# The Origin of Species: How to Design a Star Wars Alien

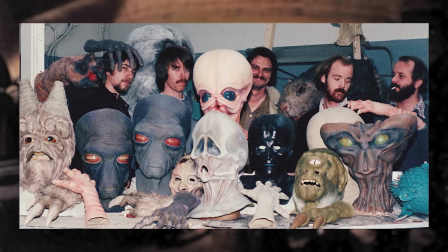So it might not come as a surprise that Baker, alongside a small crew of other artists,
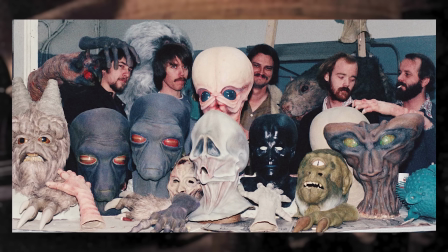would go on to create most of the cantina aliens people actually remember, including the very first one.
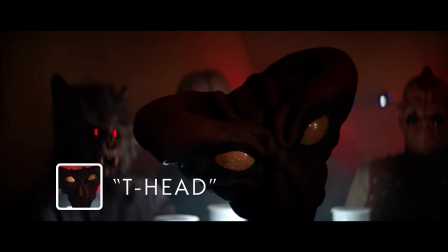Jump scaring the audience as they enter the cantina is a creature called T-Head, who would later be given the proper name Hem-Dazon.
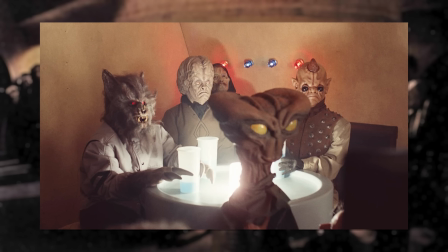Since T-Head was only designed to be in one shot, a full body was never created for him, but his limited design definitely served the purpose of that one shot.
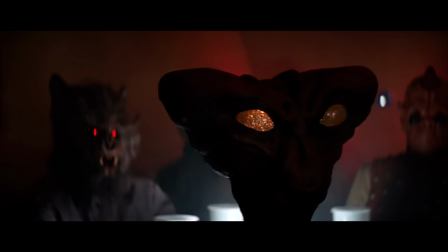He's only on screen for a second, but the strong silhouette of his head and his golden eyes glittering in the dark are immediately identifiable,
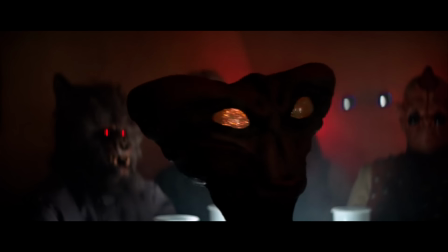and a great way to bring the audience into this wretched hive of scum and villainy. And if you look carefully, you can even see the flashlight they stuck in the back of his skull to make his eyes glow.
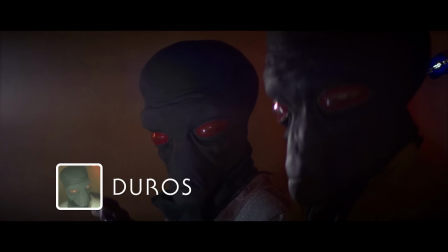Another late addition to the cantina scene are the aliens that would come to be known as Duros, designed by artist Ron Cobb.
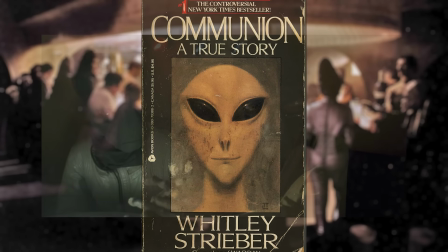These guys were created to resemble the popular image of alien greys, and are seemingly supposed to be pretty mysterious, even in a world as weird as Star Wars.
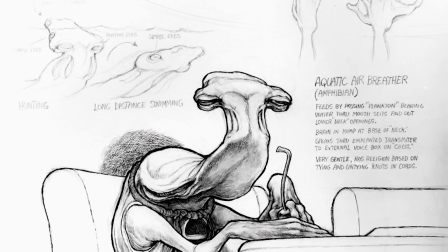For other creatures he created, Cobb came up with things like their habitat and behavior to help inform and justify the design,
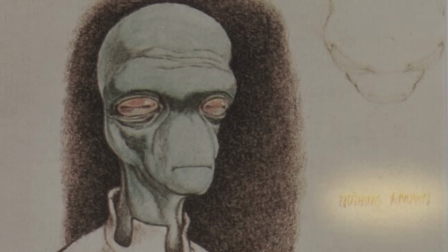but for the Duros, the only note he left is a faint "nothing known" on the side of the page.
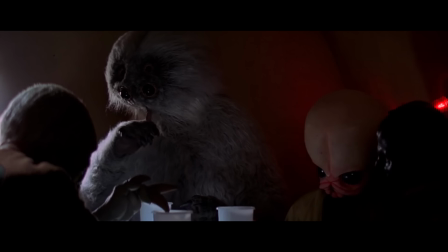Not all of the new Cantina aliens would be as fleshed out as Cobb's creations, though.
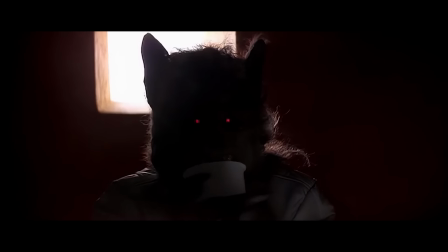Because so many creatures were needed for the reshoots, Rick Baker donated some masks he had lying around to help supplement the ones made specifically for the movie.
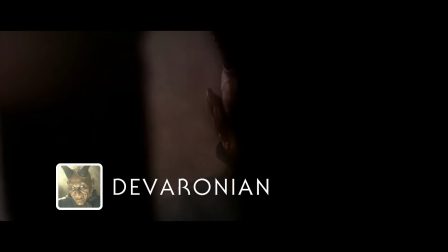Among them was a devil character that Baker had initially made for a movie that John Landis was pitching in the early 1970s.
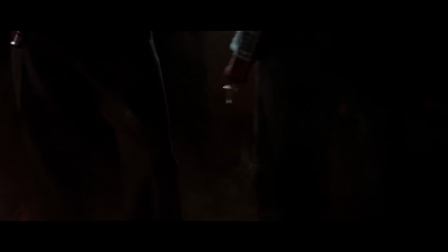The mask would eventually show up on screen, worn by Baker in the Mos Eisley Cantina.
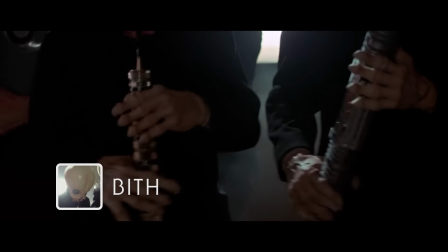Another of Baker's creations are the Cantina's live band, which Star Wars lore says are a quintet of Bith Jizzwailers called Figrin Dan and the Modal Nodes,
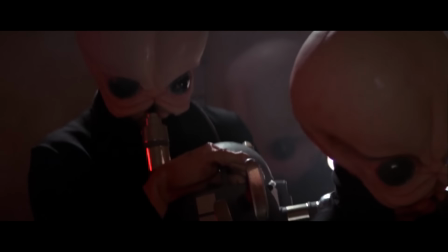and who, according to George Lucas, dug up some old Benny Goodman records and tried to replicate the music they found on them.
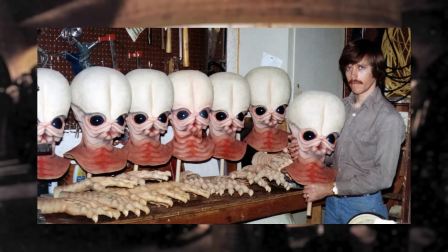This supposed interaction with Earth might be the reason for the Bith's own resemblance to the Greys.
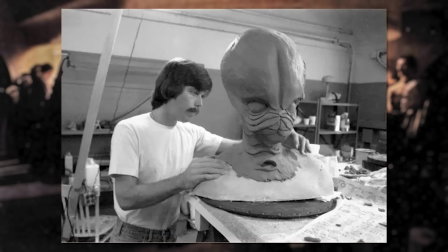And since these aliens were intended to be musicians, early sculpts for the mask even gave them second mouths on their necks to help them wail their jizz.
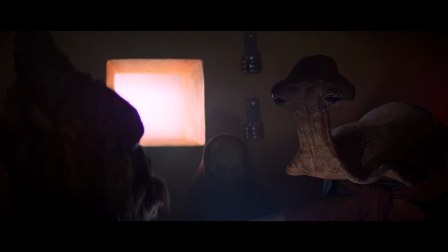But even among all these strange creatures, they're not exactly characters.
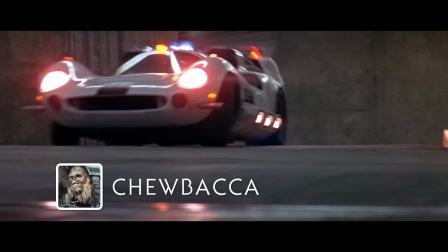For that, we have to go to Chewbacca the Wookiee. The term Wookiee actually predates Star Wars, being mentioned in George Lucas's first movie, THX 1138.
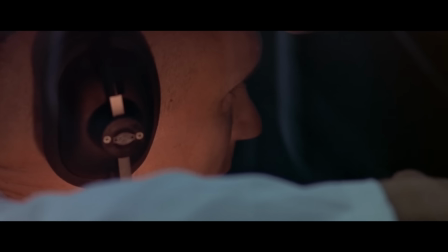And the intergalactic version of the creature is pretty old as well.
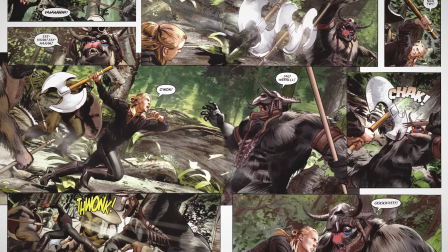In the movie's rough draft, the heroes find themselves marooned on a dense jungle planet and kidnapped by a society of primitive alien warriors called Wookiees,
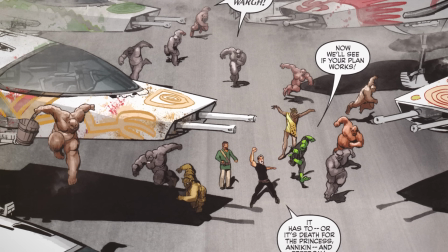who eventually aid the heroes by stealing a squadron of Imperial starships and blowing up the Death Star.
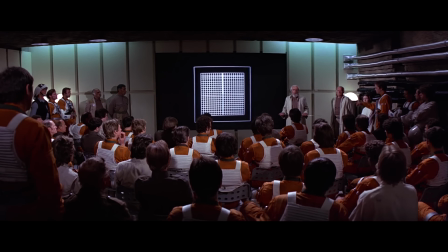This idea of a technologically inferior group of people not only standing up to but defeating an advanced military force appealed to Lucas,
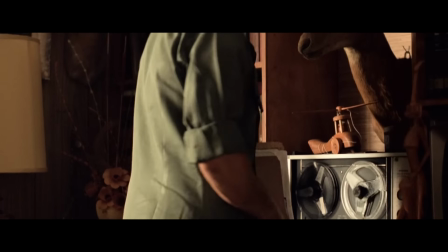who had some strong thoughts about the Vietnam War and was even supposed to direct Apocalypse Now before he became too busy with Star Wars.
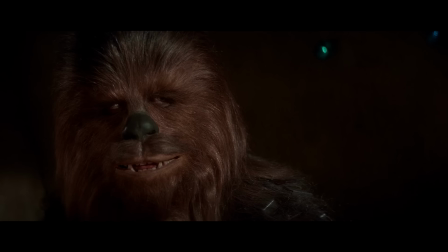When the full Wookiee tribe was phased out of the script, Lucas decided to keep at least one around as a character, specifically as Han Solo's co-pilot.
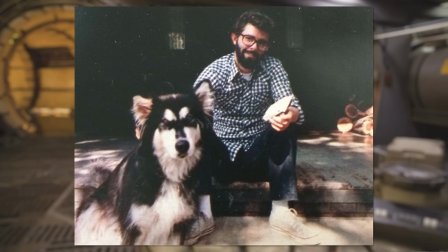A decision inspired by his wife's dog, a large Alaskan Malamute, who would join Lucas on drives and sit in the front passenger seat of the car.
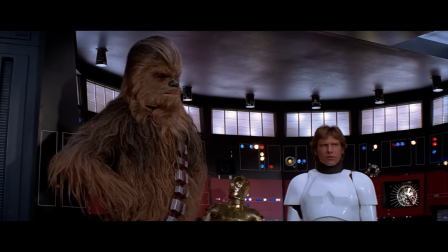And that dog actually ended up influencing another famous movie character down the road, because the dog's name was Indiana.
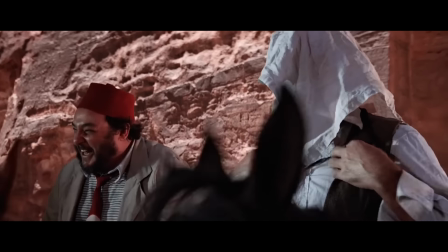You are named after the dog?
The first description of Chewie in the second draft script was as an 8-foot-tall,
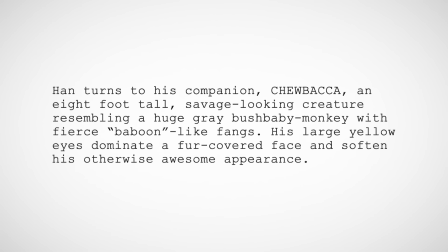savage-looking creature resembling a huge gray bush baby monkey with fierce baboon-like fangs.
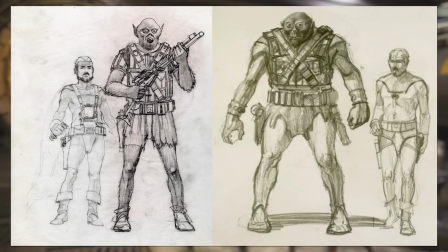And Ralph McQuarrie's concept art followed this description pretty closely. That is, until George Lucas came across a short story by George R.R.
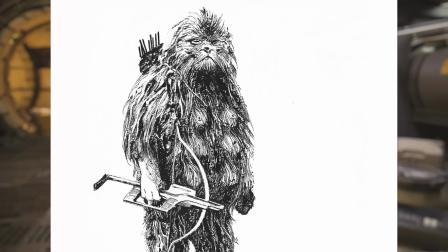Martin in a science fiction magazine in 1975. This story featured a group of furry, forest-dwelling creatures called Janshi,
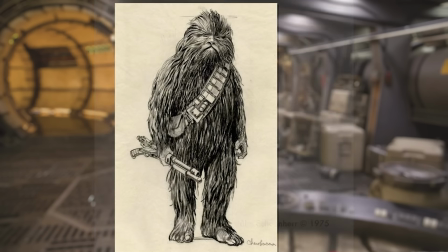and Lucas gave the magazine's illustrations of the creatures to McQuarrie to serve as the new direction to take Chewie's design.
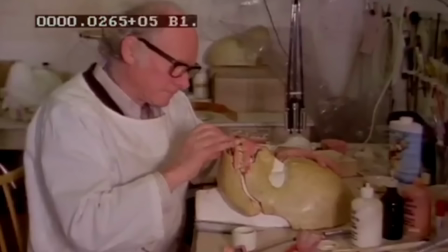That design would then be further refined by Stuart Freeborn, who adapted it into a wearable costume that would fit the lanky frame of actor Peter Mayhew.
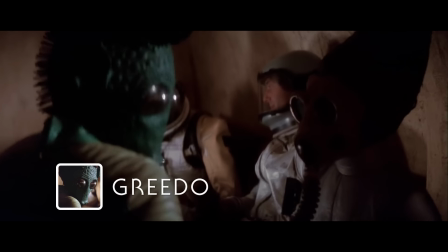Another alien that's an actual character in the movie is Greedo.
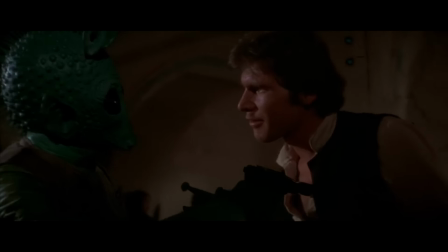And unlike most of the other famous Cantina aliens we've talked about, Greedo was among the creatures that was actually completed on time for the initial filming of the sequence,
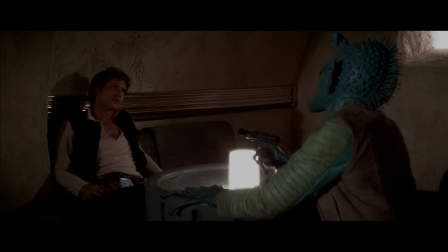maybe partially because his rubber face was built onto a pre-existing Peapod alien mask that Stuart Freeborn had created for a commercial.
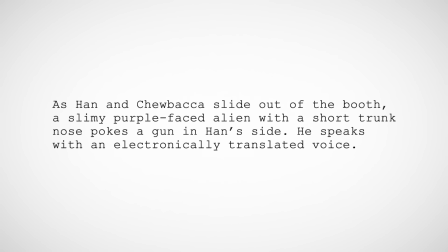When he first appears in the script, Greedo is described as a slimy, purple-faced alien with a short trunk nose.
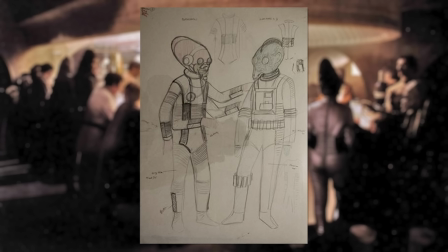The concept art by costume designer John Mallow certainly includes the trunk nose, but he ended up green in the movie rather than purple. And instead of the alien tracksuit look he sported on screen, the illustration shows him wearing a flight suit, similar to the one Luke and the other rebels wear later in the movie.
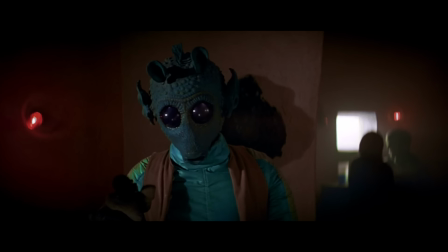Though, in the end, he kinda did wear a rebel flight suit,
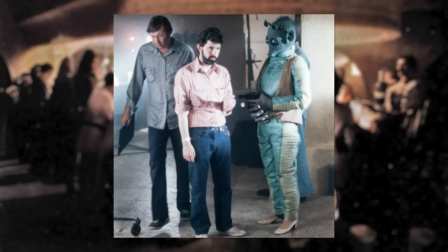since the style of English racing jacket that Greedo wears on screen would later be used as part of the snowspeeder pilot outfits in The Empire Strikes Back.
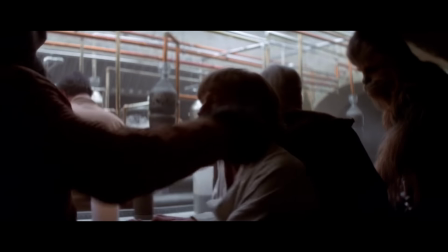That same type of jacket would also show up a couple more times in A New Hope, being worn by both the Walrus Man Ponda Bamba in the cantina and Luke himself at the end of the
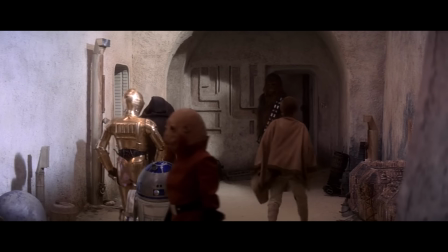movie. Once we leave the cantina, we're introduced to the last new alien creature of the movie, Garindan, the Kubaz spy.
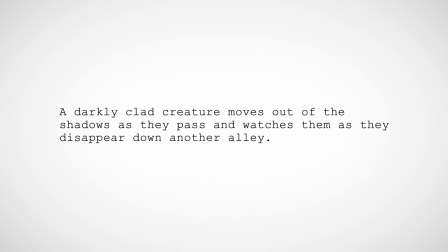In the script, Garindan is only described as a darkly clad creature, and only appears in the fourth draft,
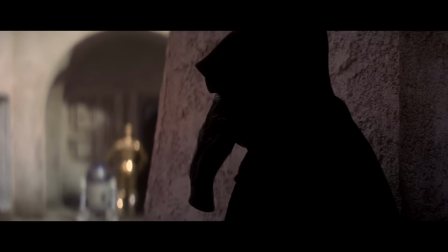which was written after the movie was cast and after most of the concept art for the major characters was already done.
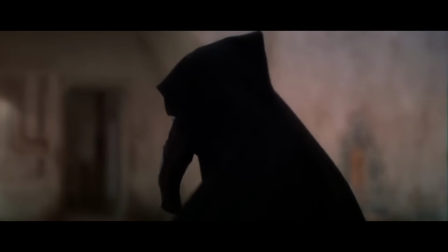Since the character was pretty minor and added fairly late in the process, his look likely would have been created by costume designer John Mallow on the fly.
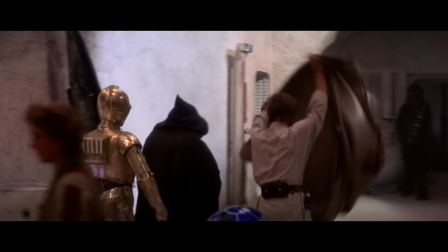The creature's look may have also influenced its sound. With its mask suggesting an insect-like proboscis, it would make sense to give it a buzzing voice to match.
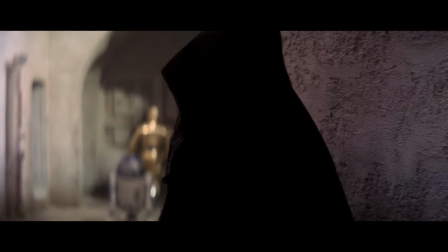A voice that was actually made up of heavily processed clips of John Wayne.
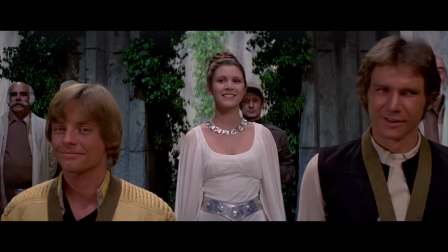With the cantina behind us, the rest of the movie is dominated by human characters, so let's move on to The Empire Strikes Back, where we're quickly introduced to the Wampa ice monster on Hoth.
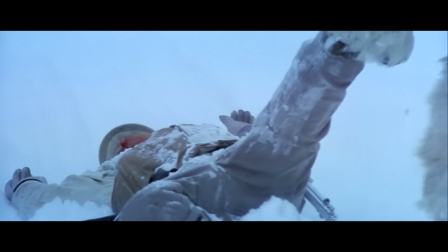The design of this creature is pretty straightforward, being essentially a Yeti with goat horns, but its final look actually had about 15 years to be refined.
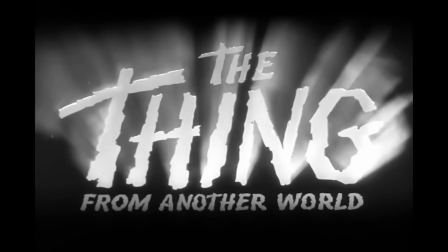Inspired by 1951's The Thing from Another World,
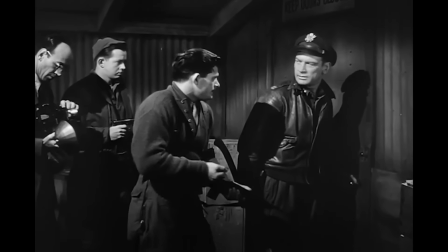George Lucas initially wanted the first act of his Star Wars sequel to feature the rebels being driven from their Arctic base by attacks from terrifying alien creatures.
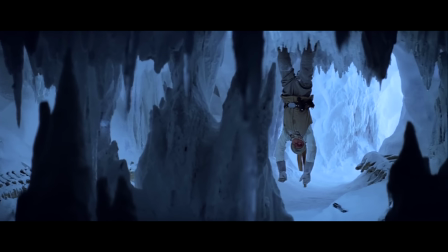This sequence would also feature Luke getting attacked by the monsters,
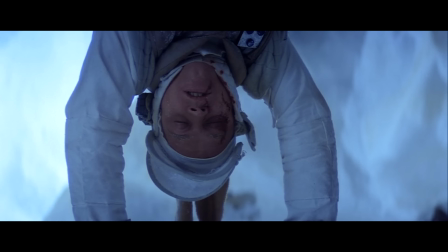providing an in-universe reason for his face to look different after Mark Hamill's real-life car accident and subsequent reconstructive surgery in 1977.
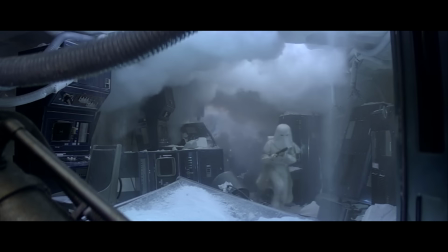So while the story would eventually change to feature the Empire as the reason for the Rebels' evacuation of Hoth, the monsters weren't removed from the script entirely.
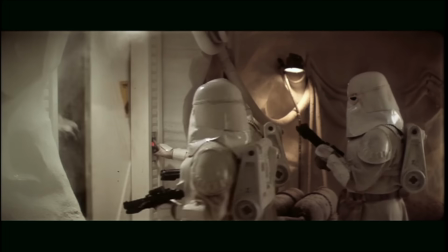The attack on Luke still needed to happen, and a few scenes featuring captive Wampas being unleashed on the Imperial invaders were even filmed, though ultimately deleted.
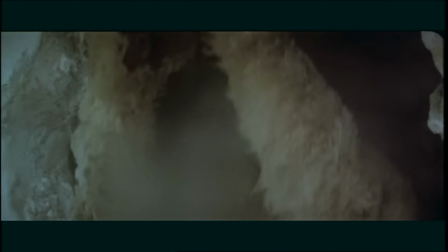This might have been at least partially because, since the creatures were performed by guys in suits walking on stilts, they looked pretty goofy. When George Lucas began work on the Star Wars Special Edition in the 90s, he had a chance to go back and revisit the Wampa to make it actually seem intimidating.
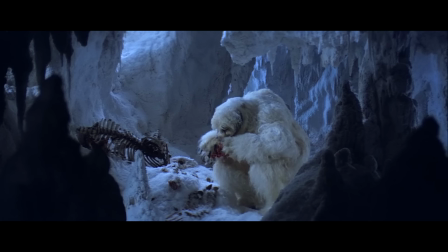So rather than the goofy stilt suits from the original version of the movie, the Special Edition featured a suit that was correctly sized for the performer inside,
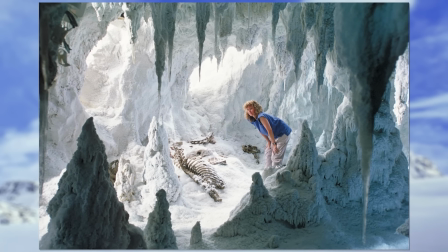filmed on a small-scale ice cave set that would make the creature seem larger than it really was.
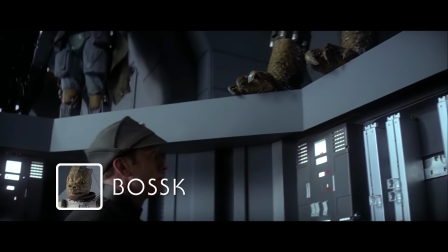Another monstrous new creature in The Empire Strikes Back is the Trandoshan bounty hunter Bossk.
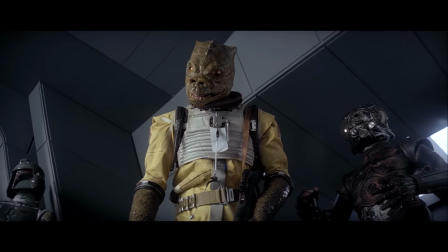Though rather than starting out as a reptilian creature, the script described him as a slimy,
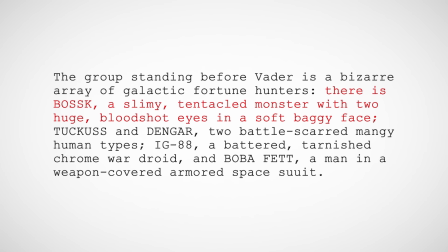tentacled monster with two huge bloodshot eyes and a soft, baggy face.
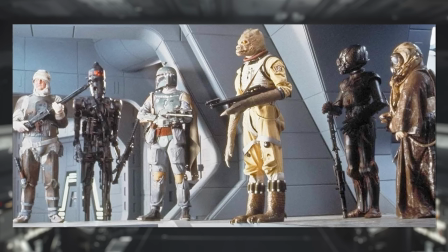That idea didn't make it into the movie, and the Bossk we got was recycled from Cantina leftovers.
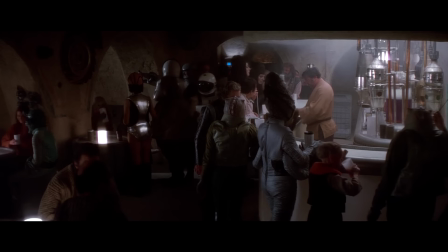His head was repainted from one of Stuart Freeborn's alien masks, and his outfit was taken from a background performer who was wearing an old British Air Force pressure suit.
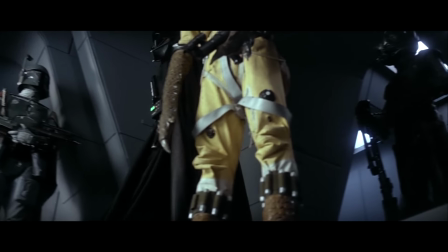Some of the other bounty hunters were cobbled together in similar ways. Boba Fett's armor was originally designed for a new type of stormtrooper,
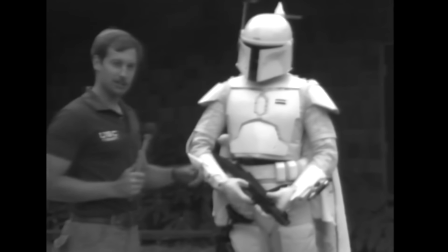but the suit prototype ended up being too expensive to make multiple copies of, so it became a bounty hunter's battle armor instead.
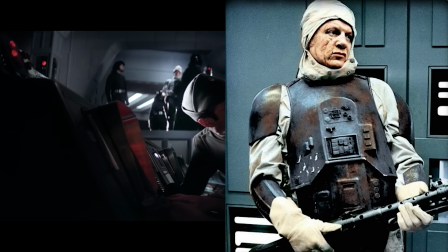Dengar also wears repainted Imperial gear, though his is cobbled together from stormtrooper and snowtrooper armor rather than being a new design.
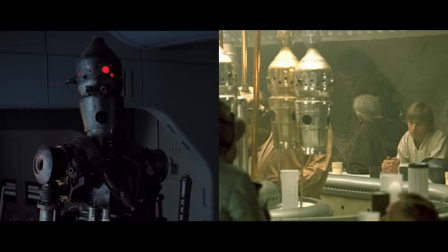The droids were largely reused as well. IG-88 is partially made out of old Cantina props, and Forlom is a modified protocol droid.
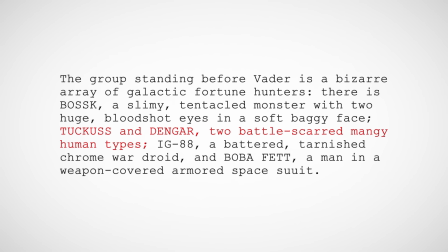Ironically, Zuckuss, or Tuckus in the script, was actually described as being human, so it is a bit odd that he became more complex when he hit the screen.
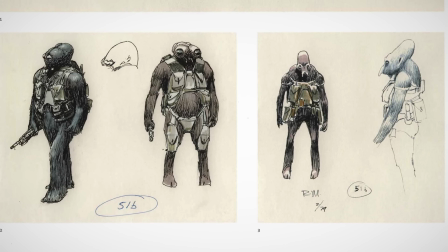But concept art for the bounty hunters, which uses Bossk's large-eyed design brief as a jumping-off point,
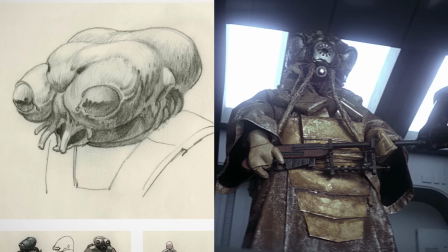seems to point to an evolution that ultimately resulted in an insectoid Zuckuss, with Bossk himself becoming a cheaper creation.
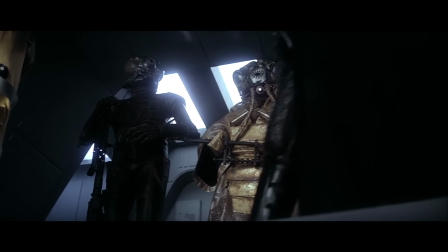But like the Cantina denizens, none of the new mercenary aliens in the movie are really characters,
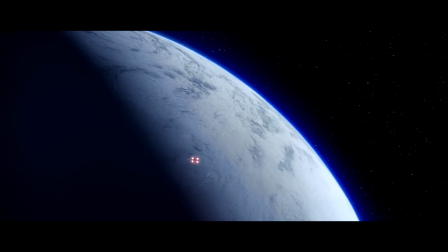so let's move on and take a look at the movie's biggest and smallest new character, Yoda.